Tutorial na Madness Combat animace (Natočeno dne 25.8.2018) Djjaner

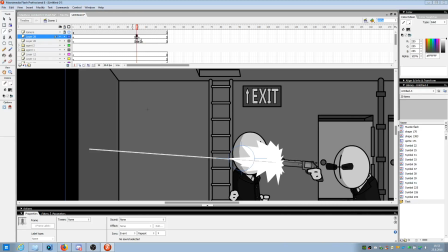[66:04]
Jo, a mám to prostě takhle, ale když to nepotřebujeme, jo, jako v téhle chvíli, jo, že ho trefí přímo do hlavy, tak to tam nemusí být, jo, teď to dám prázdný, jo, dám to pryč, jo, a zamkneme si to.
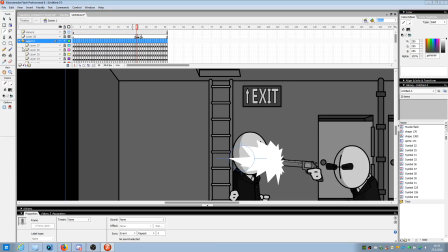[66:23]
Teď, jo, teď mám toho agenta, dvojku, ten po něm vystřelil a teď dám tu jedničku. Vrátím se k jedničce, jo. Takže my si dáme zpátky na tělo. A jdeme animovat tělo, jak spadne, jo?
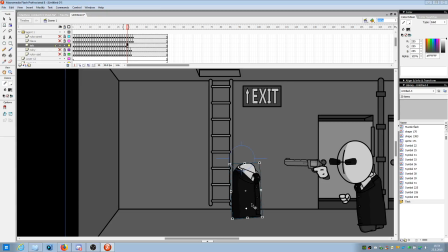[66:36]
Že ho trefí do hlavy, že ještě chvilku sebou jako poškube, jo? Jako trošičku, že se ještě zamává jako ve vzduchu a spadne, jo? A zrazí se od země trošku. Jo? Takže si dáme 800. Teď ještě, jo?
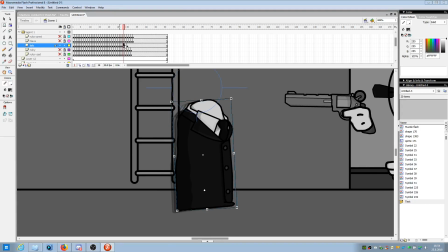[66:50]
Teď si podíváme, jak to bylo předtím, jo? Musíme si tím trošku, musíme vědět, jakým směrem, jo? A dál animovat, jo? Takže vlastně teď to jde jak kdyby trošku do vrchu a doleva, tak máčku další F6 a dám to zase trošku do toho, doleva.
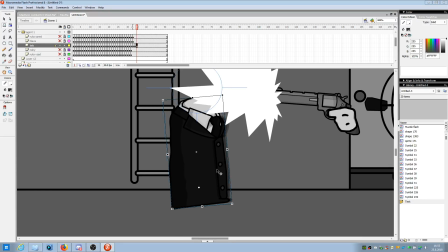[67:06]
Jo, a teď vlastně pomalu za chvilku přijde výstřel. To je zase nic, jo, až teprve teď s tím takhle škubnu, jo.
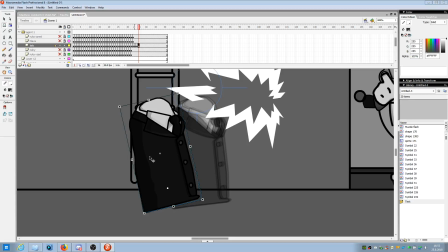[67:15]
Aby to udělalo reakci, jo, reakci na to, že si něco stane, třeba ho bouchne, tak to prostě škubne sebou, že.
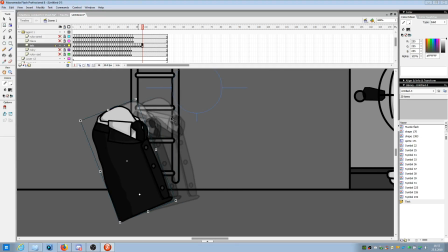[67:24]
Jo, a teď prostě takové to, a tak pak už to zpomaluju, aby to nebylo zase takový až moc.
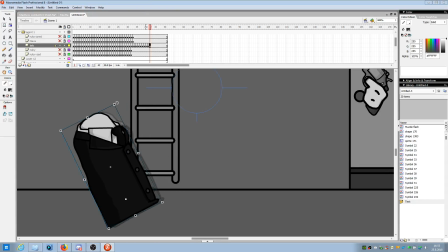[67:31]
Jo, a teď zase to vyrovnávám, jo, aby prostě jak kdyby reakce, že se snaží z toho zpamatovat, jenže to nepůjde a jo, ještě sebou trošku to.
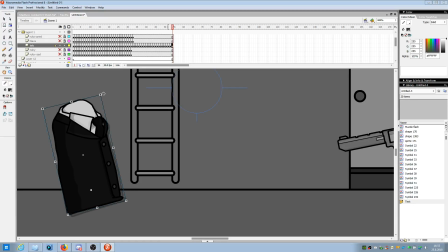[67:43]
A teď za chvilku udělám ještě jeden takový krok. A teď už spadne, jo, takže spadne.
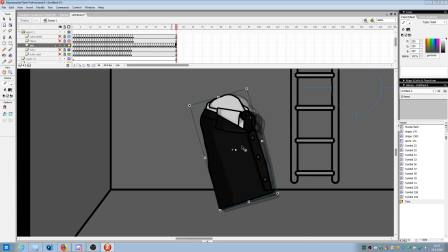[67:52]
Teď už si to může nastavit takhle. Doprostřed, jo, když vlastně padá, tak rotujeme s tím. A teď máčku F6, jo, a teď pomaličku rotuju, jo. Vždycky si dívám na ten roh toho těla, jo. Vždycky si to nastavuju podle něj. Jo, a teď vlastně musím sledovat i v jaké rychlosti, jo.
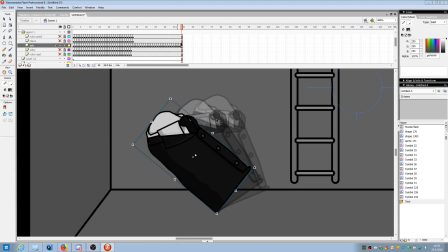[68:12]
Že v jaké pozici, jo. To je prostě, že jak by to, že to musí jak kdyby zrychlovat.
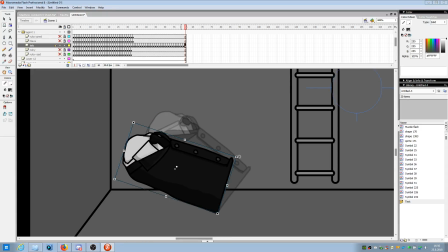[68:18]
Vlastně ten pád. Teď dopadne. A teď jak kdyby ještě poskočí, že, tak prostě uděláme tak trošku zlehka a teď to dáme tak, jak kdyby reakce na to, že prostě dopadl a že ne, že prostě spadne a hotovo, ale prostě,
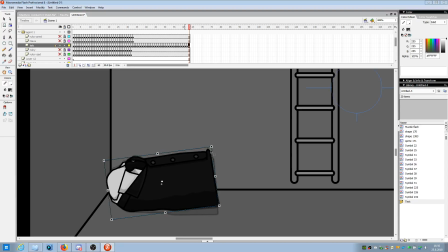[68:35]
že ještě dopadne, jakože se ještě odrazí od té země, jo, tady ještě trošku, tak. Teď je tady taková ta reakce, že se dotknete země, jo, tak musí spadnout takhle, jo, přímo, takže zase F6 a teď už zase rotuju k zemi.
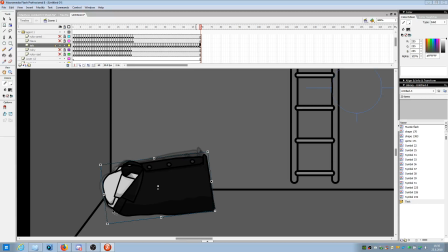[68:54]
Jo, a vždycky rotuju tak, aby prostě, jak je to šedý, tak aby to prostě zmizlo, aby tam byl prostě ten nový snímek. Jo, takhle to posouvám. Teď přidělám ještě další dva snímky, nebo tři.
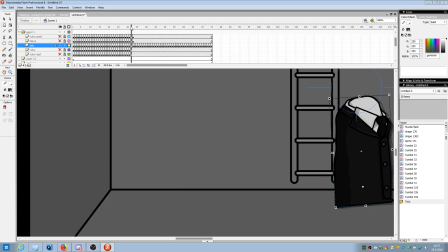[69:08]
Tak a teď se můžu podívat, jak to tělo dopadne, jo.
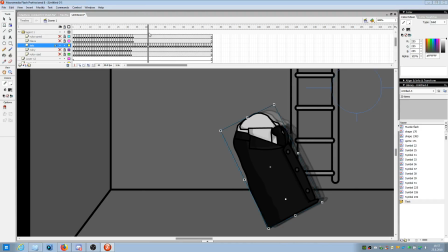[69:14]
Tak, vystřelí po něm, jo, prostě reakce, impulzivní reakce. Teď vlastně ještě chvilku jakože chodí a teď prostě rychlý pád.
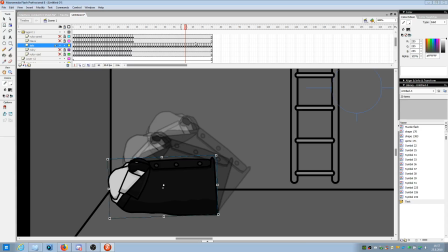[69:23]
Jo, teď jako opravdu rychlý a teď to tělo zareaguje na to zem, takže teď se odrazí směrem tam, protože on padl takhle, takže směrem tam. A teď vlastně to tělo jakože dopadne úplně celé prostě na zem, tak odsud prostě už padá takhle dolů.
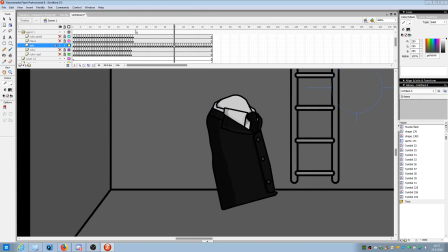[69:43]
Tak, teď se můžeme podívat, šup a spadne. Hotovo.
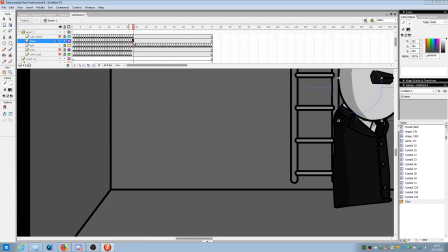[69:48]
Uzamčeme si tělo, teď jdeme na hlavu. I pokračujeme s hlavou, jo.
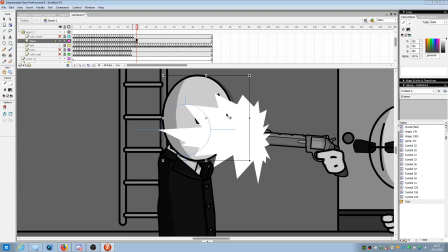[69:56]
Teď vlastně máme hlavu, on nic nedělá, protože je to mental, který prostě udělal 2-3 kroky a čeká na smrt.